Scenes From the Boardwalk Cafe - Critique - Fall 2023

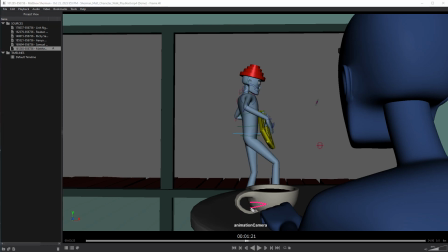For an up pose, you're not forward enough. So if your foot is somewhere right around here, your body should be all the way over here. So you're way behind on the body right here. So your character slows way down right there.
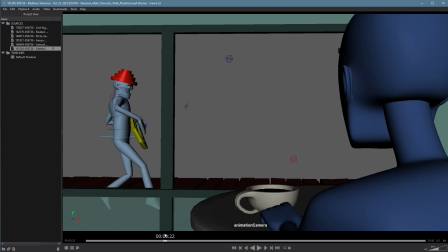But somehow you're still moving forward at top speed. I'm not sure how that's possible. Let's see, I'm trying to think, what's your frame count? So 1, 2, 3, 4, 5, 6, 7, 8, 9, 10, 11, 12, 13. Okay, so you're about a 12 frame step. That's actually normal.
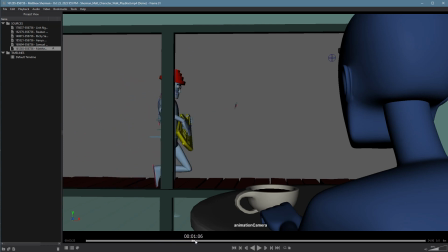Yeah, we have similar issue here is you don't like going forward for the up pose. So here you should have the body farther forward. Part of this is because you're doing the wrong thing with the feet on every single pose, and therefore you might not know where to put the body.
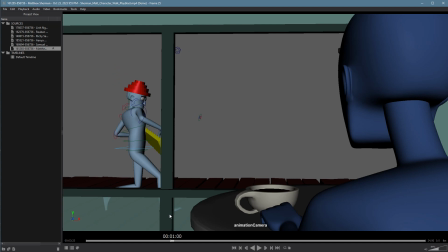That could be part of the issue. But here you're racing to catch up to the contact pose, and you're way behind. So the contact is right here, it looks like, and your body should be middle of the 2 feet or slightly forward.
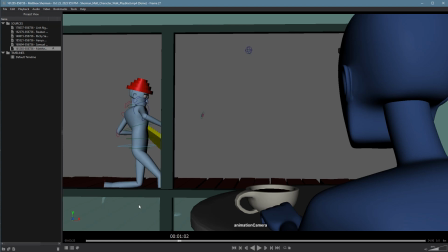You're close to the middle, you're slightly behind, but then notice that from the contact here to the down, your character moves forward almost not at all, just stops in space. Again, inconsistent movement on the Z, or for you, the X axis.
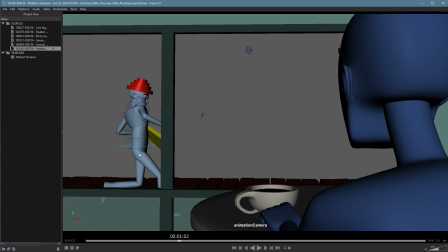So what you end up having to do is between the down pose and the passing pose, you have to race the character forward suddenly right here to catch up. So you just need to be much more consistent with where the center of mass is for your character when you're doing a walk.
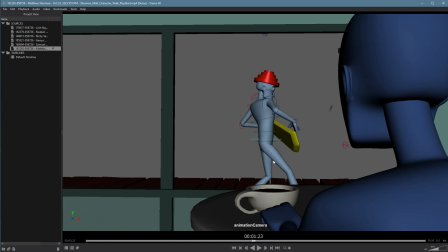Here, again, you're not moving far enough forward on the up pose. We hit the contact, you're again way behind where you should be. The down pose, you stop moving forward, and then you're going to have to launch forward to catch up in the passing pose.
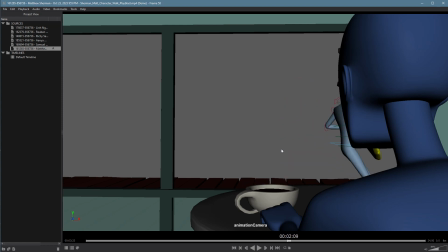So from the down pose here to the passing pose here, you've gone like 3 body lengths, and you should only be going 1. What's making this also confusing is that your leg is just shooting forward. It's not actually doing the pose.
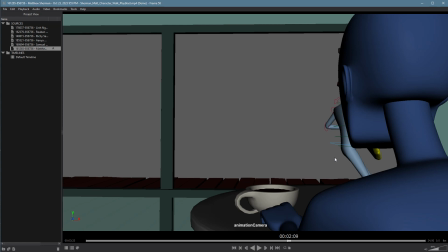So it looks like you're actually not doing the correct poses, which is pretty important. The other thing is your feet are just sliding all over the place. You're not using the right controls for the feet. They're not locked down. There's no sense of weight there. That absolutely has to be fixed.
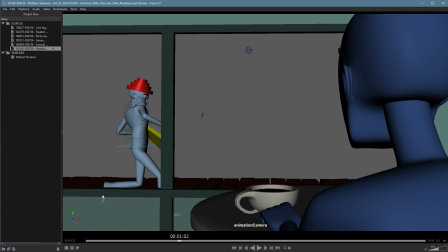You're also, your foot is coming up in the down pose. It shouldn't even leave the ground until the passing pose. So you're full pose early on that foot. It never comes up. So that's also problematic.
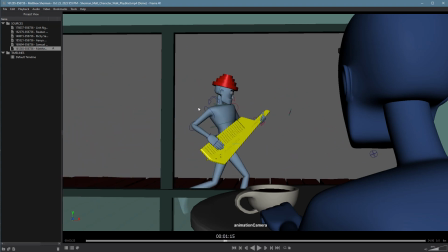You're getting away with not adding a lot of overlap in the head because the character is like so stiff. But you're getting away with it because of the side to side on this motion here, which is really funny and fun.
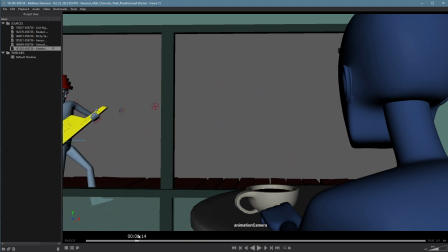I love it. So I think it's okay, but you're not getting any movement on the overlap in the back this way. And because you're not getting any overlap anywhere else, plus the feet sliding, the character just feels really, really stiff.
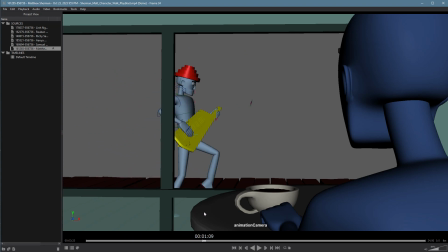If this is me, I would definitely be adding, not overlap in the hands because they're going to be stuck to the keytar. That's not going to happen. But I would be adding a little bit of subtle overlap on the back just to loosen him up, and maybe a little bit on the head just to keep him alive.
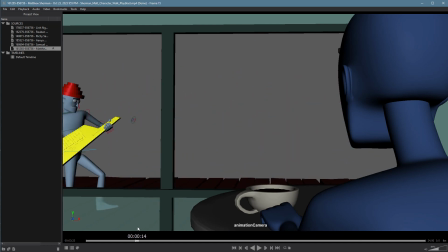He feels really stiff. That might be enough to do it, and then you'd be good to go. The last thing here is you're required to have the character do some kind of action in the middle of this performance, and your character is not doing that. So they need to do at least one thing. Maybe they stop and do a quick solo, just a little trail with the fingers, and then they're back on their way.
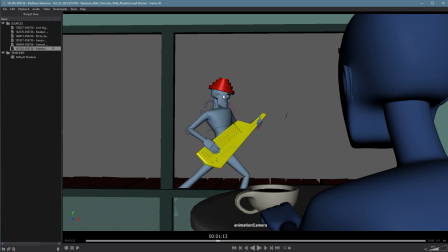Maybe he sticks out his tongue and does some kind of move, like whatever you want. But he doesn't have to stop, but he's got to do something that is a requirement. So that counts against you as well. So Matt, I love this setup here. I love the idea. It's really genuinely funny.